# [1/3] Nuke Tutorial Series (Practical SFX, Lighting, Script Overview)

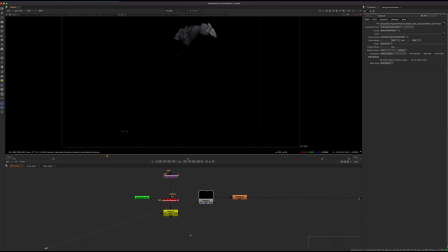24:59 So we have these chunks that we're adding on all over
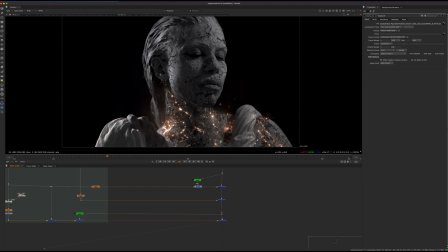25:05 And you see I use 3D more on the face and 2D more down here, and that's really because of the facing angle. So like this has more rotation, so because of that tiny bit of parallax, we're gonna feel that this is more 3D rather than opting for 2D, just sticking a texture on here.
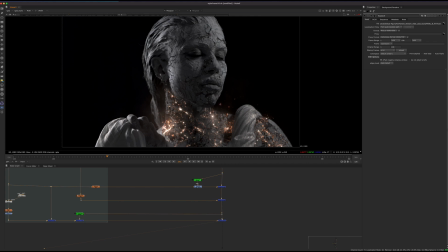25:22 And I didn't really use 3D cracks down here because there's not much parallax, so you're not gonna, it's kind of a waste of time if there's no parallax to feel that something is actually truly 3D.
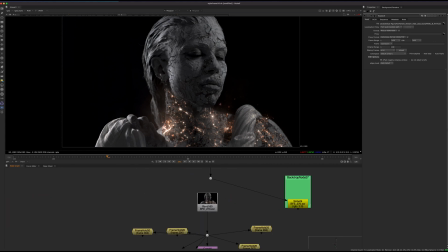25:34 So yeah, we'll talk about all of that. And yeah, and I'll also talk about that effect here.
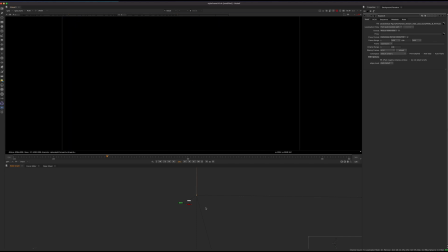25:42 So again, working in UV space, this is why I wanted to make that prior video, because we do this a lot in this particular project. We're gonna flatten this face, and this is really one of the awesome benefits of having Keentools and Face Tracker, because we can work in UV space.
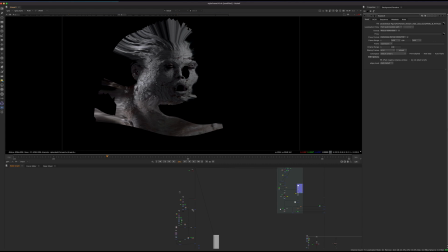25:59 We can stabilize the lighting.
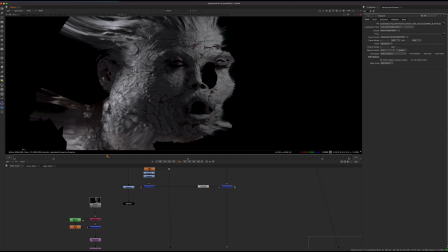26:02 So one of the effects we'll talk about is how we can stabilize the lighting and use that to basically integrate textures into the picture by using the lighting that exists, rather than just like kind of sticking something on and manually doing color corrections.
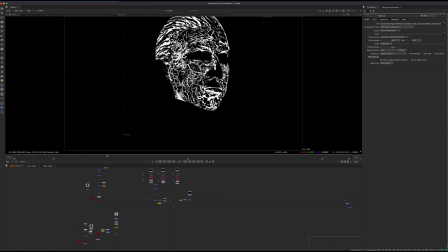26:23 And yeah, and I'll also talk about how to generate these crack mats. So this is how we're running the effects through. So we're going to use this to mask some of those UV paths that I showed you. And yeah, we use some frequency separation here, luma keys, some manual roto paints, and working in UV space again.
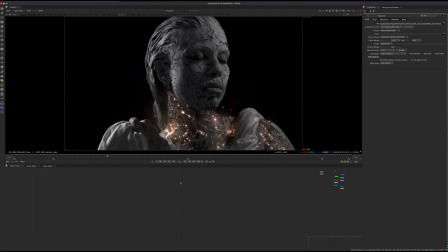26:43 So that's why that UV space is really, really helpful for creating that. You know, if we were working with just purely smart vectors, we could do some stuff here, but where you're going to have problems is where these things overlap. So I'll talk more about that in the next video.
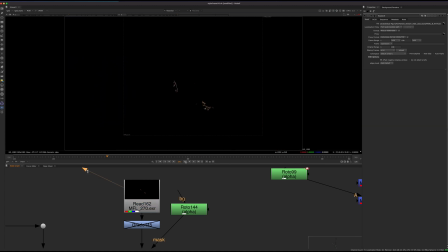27:02 And then, yeah, basically just the same concept going all the way down. So you can see, like, if we just look at this layer, what that layer looks like. So we can see that, you know, that those textures are really running through, and
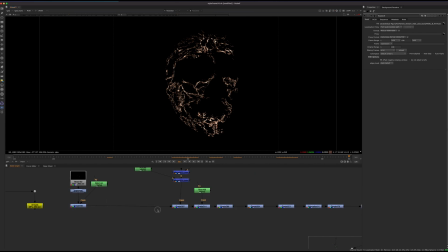27:17 that gives us a pretty cool starting point. So let me just keep stepping down.
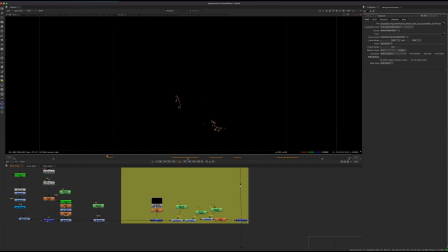27:24 And also the face smoke. So this is, we can use some of the pre-existing stuff here to actually light up some of the effects that we have. So again, I'll talk about that. But we get this really nice look of like kind of sparkling, subtle effect.
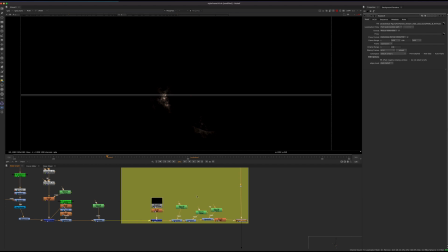27:42 And we don't want to play it up too much, otherwise you get a little bit too noisy, like I was showing you with some of the earlier iterations.
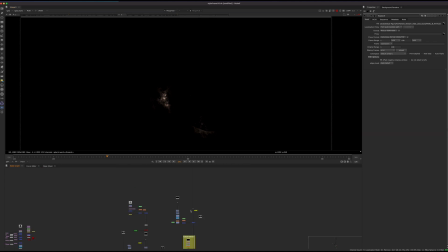27:48 But it is really nice to have that subtle detail and movement just to bring that to life.
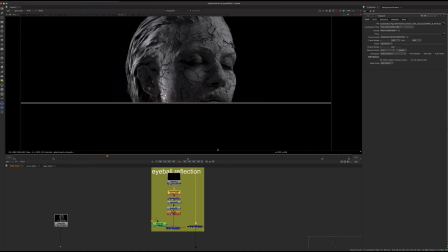27:57 And then there's like a really tiny piece of detail where I kind of took like one of the embers and reflected it in the eye,
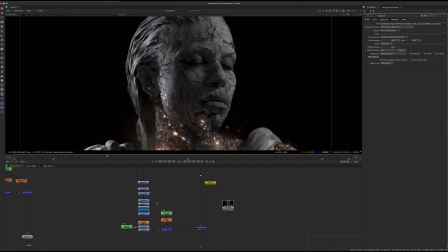28:02 just to give like, you know, a tiny bit of movement into the eyes as well. But we also have some of the effects running through the eyes as well.
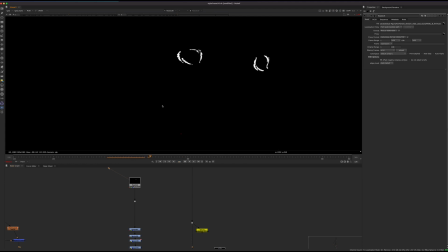28:11 So we do some polar coordinate or polar distort to sort of warp these into spheres, and we can sort of get this effect to run through the eyes as well. And yeah, that's pretty much how that's being done.
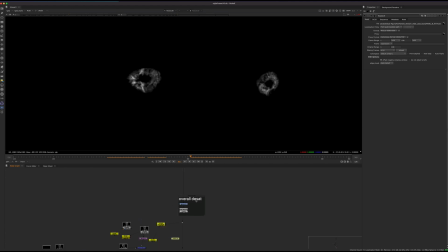28:27 And more embers, and then yeah, so some color corrections and grain and stuff like that.
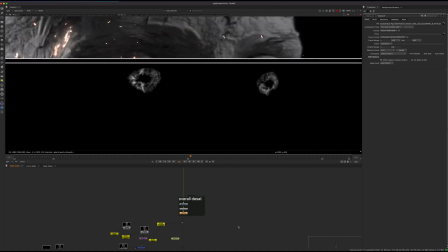28:34 So there's a lot of things going on there, but really how you combine all of them is really the key.
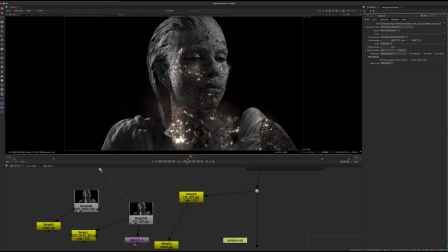28:41 And how do you manage a script like that? How do you organize it? Yeah, so that's why these shots start to get a little bit more complicated. No specific technique is overly complicated. It's really just, how do you take all of this bag of tools that you have
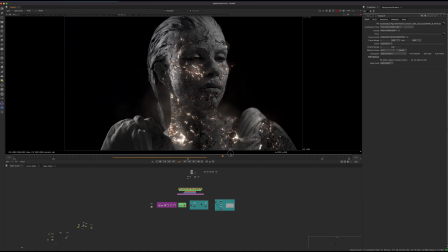28:59 and manage it and combine it and use problem solving to know what tool to use and where to use it.